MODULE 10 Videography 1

The term camera angles means different things to different people, but it always refers to the way a shot is composed.
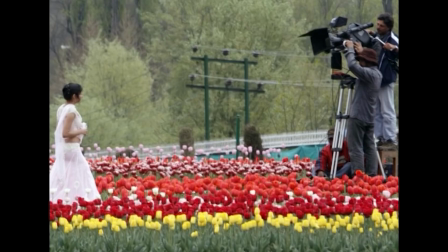[16:49]
Some people use it to include all the camera shot types, others use it specifically mean the angle between the camera and the subject.
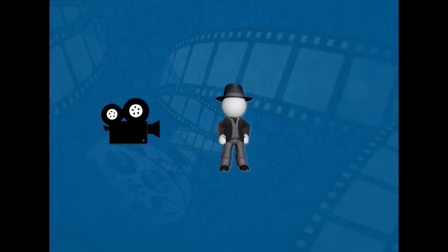[16:58]
We will concentrate on the literal interpretation of camera angles, that is, the angle of the camera relative to the subject. Basically, the camera angle marks the specific location at which the camera is placed to take a shot.
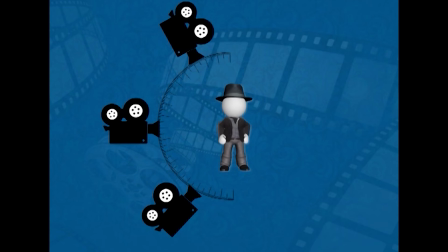[17:17]
Two or more cameras can be used and the scene may be shot from different angles simultaneously. Different camera angles have different impacts on the viewer and how they perceive the scene from that angle.
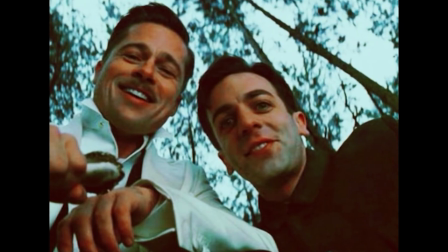[17:33]
The relationship between the camera and the object being photographed
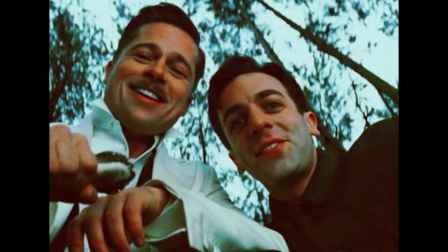[17:38]
gives emotional information to the viewer and guides his judgment about the character or the object in the shot.
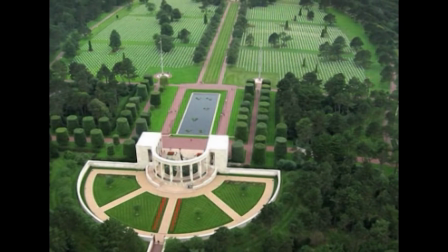[17:45]
The more extreme the angle, that is, further away it is from the eye left, the more symbolic and heavily loaded is the shot. What are these different angles? Let's see them one by one. First, the bird's eye view. This shows a scene from directly overhead, a very unnatural and strange angle.
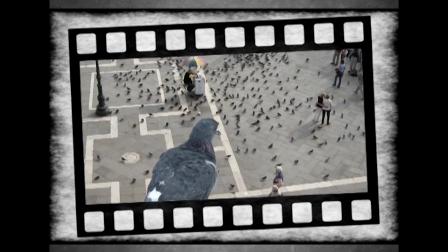[18:08]
Familiar objects viewed from this angle might seem totally unrecognizable at first.
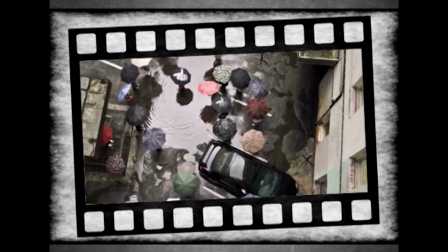[18:14]
For example, umbrellas in a crowd, dancers' legs.
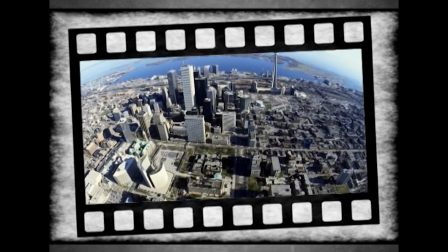[18:18]
This shot does, however, put the audience in a godlike position looking down at the scene.
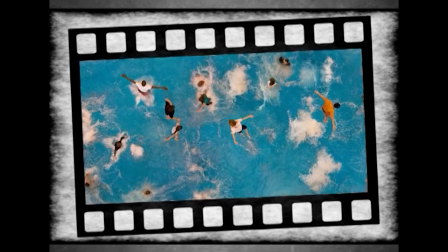[18:24]
The perspective in this shot is very foreshortened,
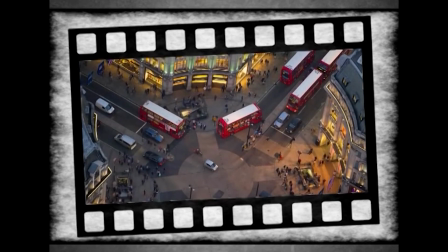[18:28]
where the subjects are short and squat and can be made to look insignificant and like part of the wider scheme of the things.
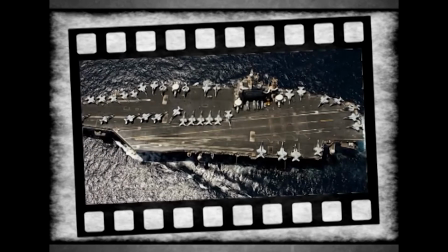[18:37]
The shot can be used to give an overall establishment of the scene or to
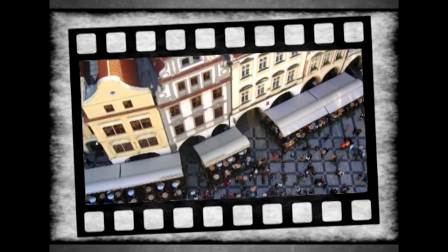[18:42]
emphasize the smallness or insignificance of the subjects in the large universe. Just like a long shot, it can be used to capture the action like wars.
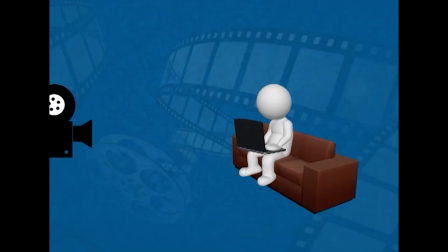[18:54]
Next, we will see high angle. High angle shots are not so extreme as bird's eye view.
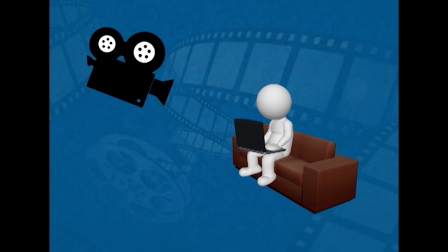[19:00]
The camera is elevated above the action using a crane, pointing downwards to a general overview.
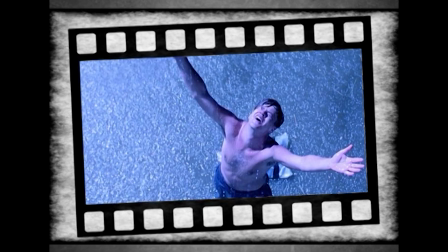[19:08]
These types of shot tend to diminish a subject, making it look intimidating or threatened.
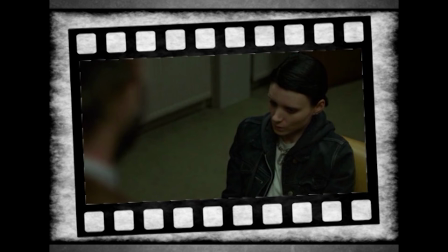[19:16]
This is a conventional way of making characters look insignificant.
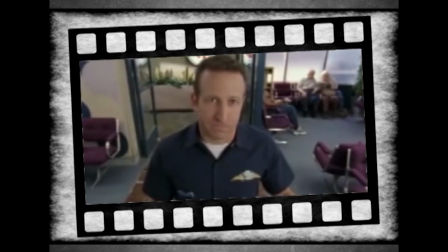[19:20]
For example, when two people are arguing, one tall and the other is short, the conversation can be shown from the high and low angles where the viewer can see each man's perception of the other.
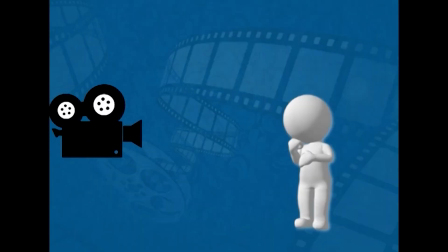[19:36]
Next, eye level. The eye level shots are fairly neutral shots taken with the camera which is placed at the eye level of the character or the subject being filmed.
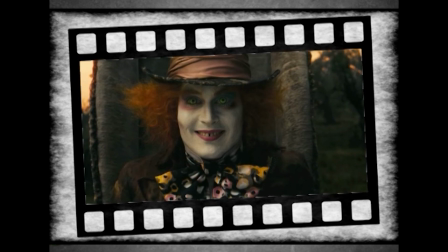[19:48]
In eye level shots, both the viewer and the subject in the film are at the same level.
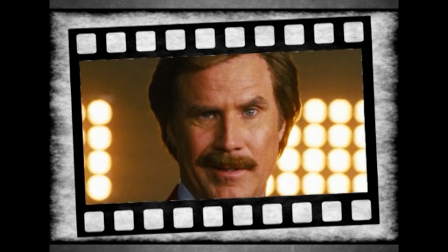[19:55]
It is neither diminishing nor exaggeration like high or low angle shots.
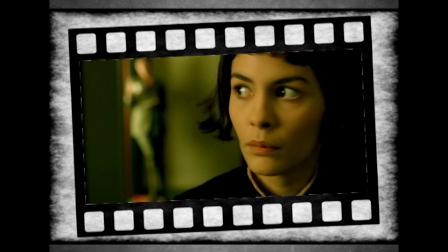[20:02]
Majority of the shots in theatrical films and television episodes are shot at the high level.
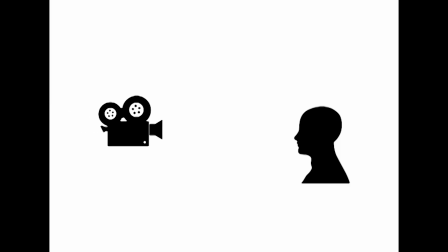[20:09]
Even though eye level shots are theoretically exist, Directors always place the camera slightly above or below the eye level because true eye level is considered to be too direct for the audience.
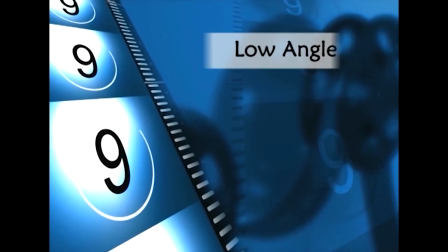[20:25]
Next, low angle.
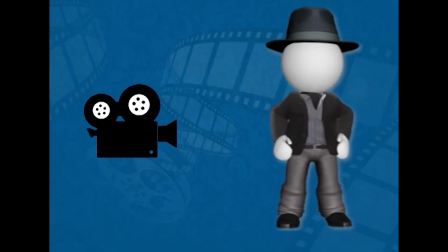[20:27]
A low angle shot is obviously opposite of the high angle shot, causing the opposite effects as well.
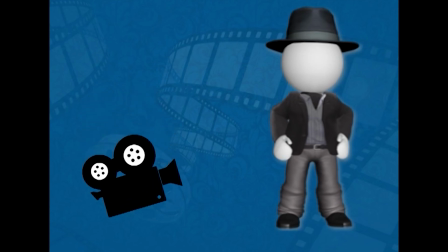[20:34]
It is the one in which the camera is below the subject and angled upward.
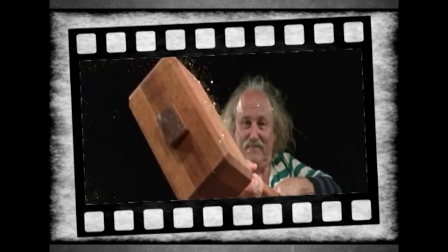[20:41]
It has the capacity to make the character or the subject look threatening, powerful and intimidating.
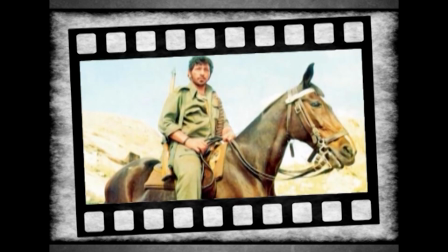[20:48]
You must have seen in many such Bollywood films where they show the villains or the antagonists from a low angle.
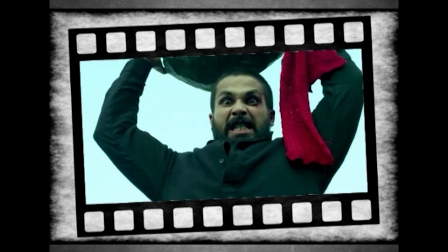[20:56]
The added height of the object may make it inspire fear or
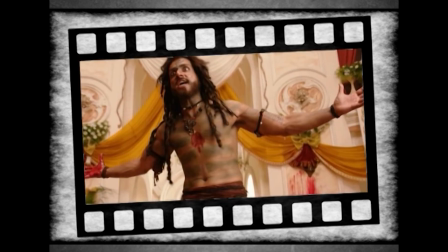[21:01]
insecurity in the viewer who is psychologically dominated by the figure on the screen.
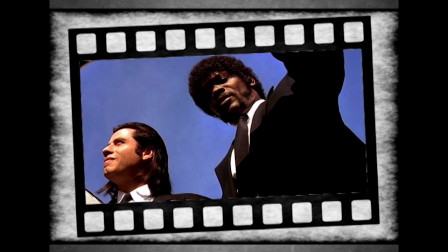[21:06]
The background of a low angle shot will tend to be just sky or the ceiling, the lack of the detail about the setting adding to the disorientation of the viewer. Next, worm's eye view. Worm's eye view can be considered as extreme low angle.
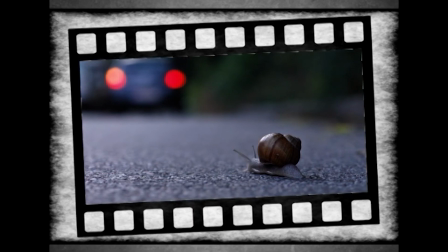[21:26]
Similar to the low angle, it is a shot that is looking up from the ground
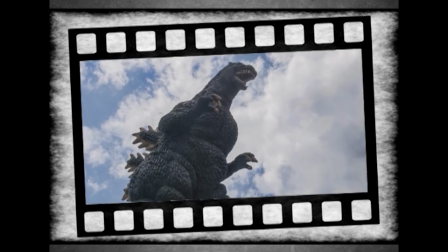[21:31]
and gives the viewer a feeling of looking up at the character from the way below.
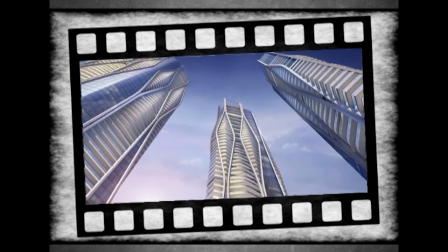[21:37]
It can be used to show the view of a child or a pet.
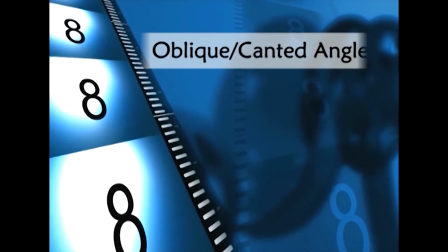[21:43]
Next, oblique or canted angle. The oblique shots, which are also known as Dutch angle, the camera is slightly tilted towards the left or the right side and not parallel to the horizon.
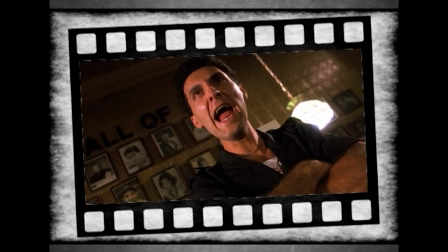[21:56]
It is used to suggest the imbalance, transition and instability in the emotions of the characters being filmed, or it may be the chaos in the world outside.
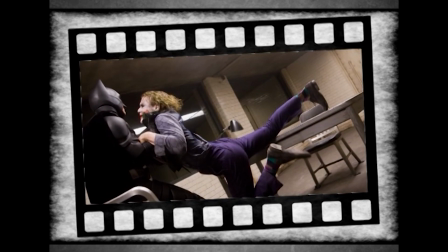[22:07]
It can be a sign for the audience to judge the world subjectively.
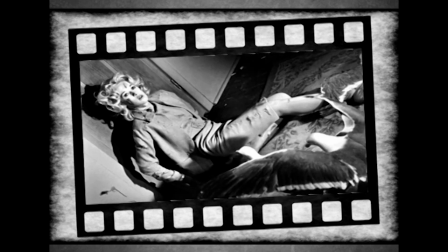[22:12]
Horror films commonly use oblique angles as there is so much disturbance and distractions in them.
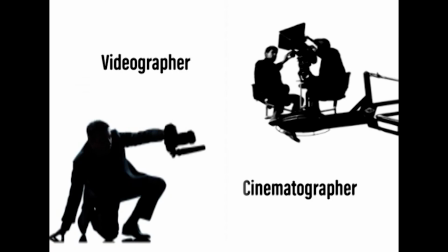[22:20]
Summary: in this lecture, we studied the meaning and definition of videography and how it is different from cinematography.
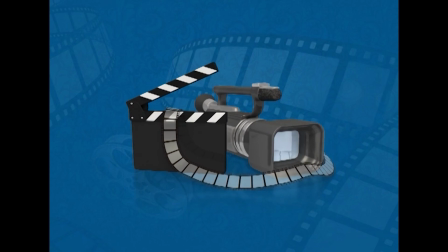[22:29]
We also came across the recent history of videography. We studied different types of camera shots.
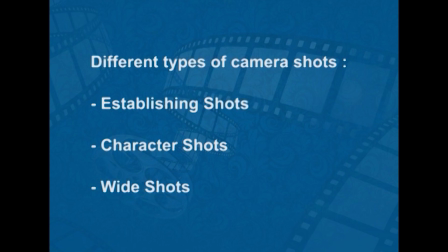[22:36]
They are establishing shots, character shots, wide shots, etc.
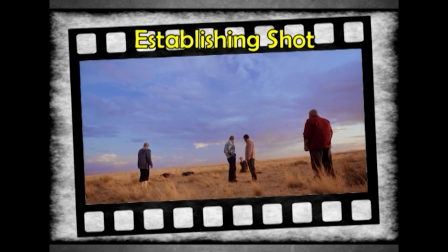[22:41]
These shots are used for different purposes. For example, an establishing shot is used for giving the background of the scene.
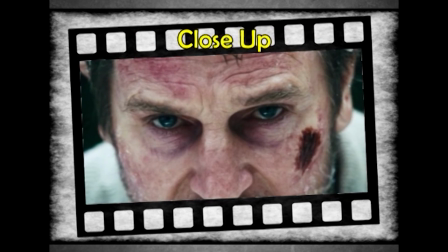[22:50]
Likewise, a close-up may be used for capturing the emotions of the subject or the character.
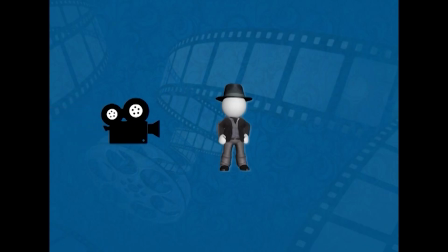[22:57]
Next, we studied about camera angles used in cinematography. The camera angle is the angle of the camera relative to the subject. Basically, it marks the specific location in which the camera is placed to take a shot.
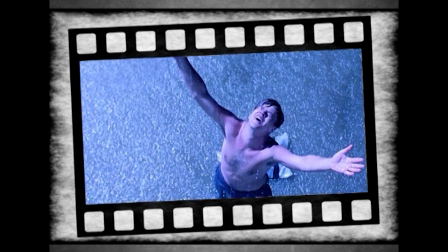[23:12]
The relationship between the camera and the object being shot gives emotional information to the viewer and guides his judgment about the character or object in the shot.
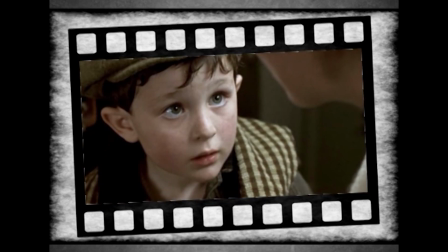[23:24]
For example, in the high angle, the character looks diminishing or scared,
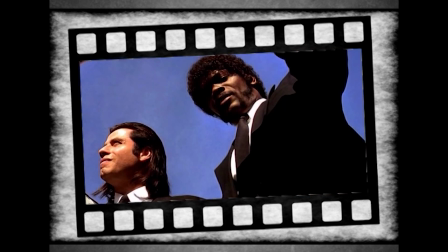[23:30]
while the same character looks dominating and intimidating if the camera angle changed to the low angle. So students, this is all for today. We have seen many different types of camera shots and many different types of camera angles in today's lecture. So make sure to use them when you next shoot a film. Thank you.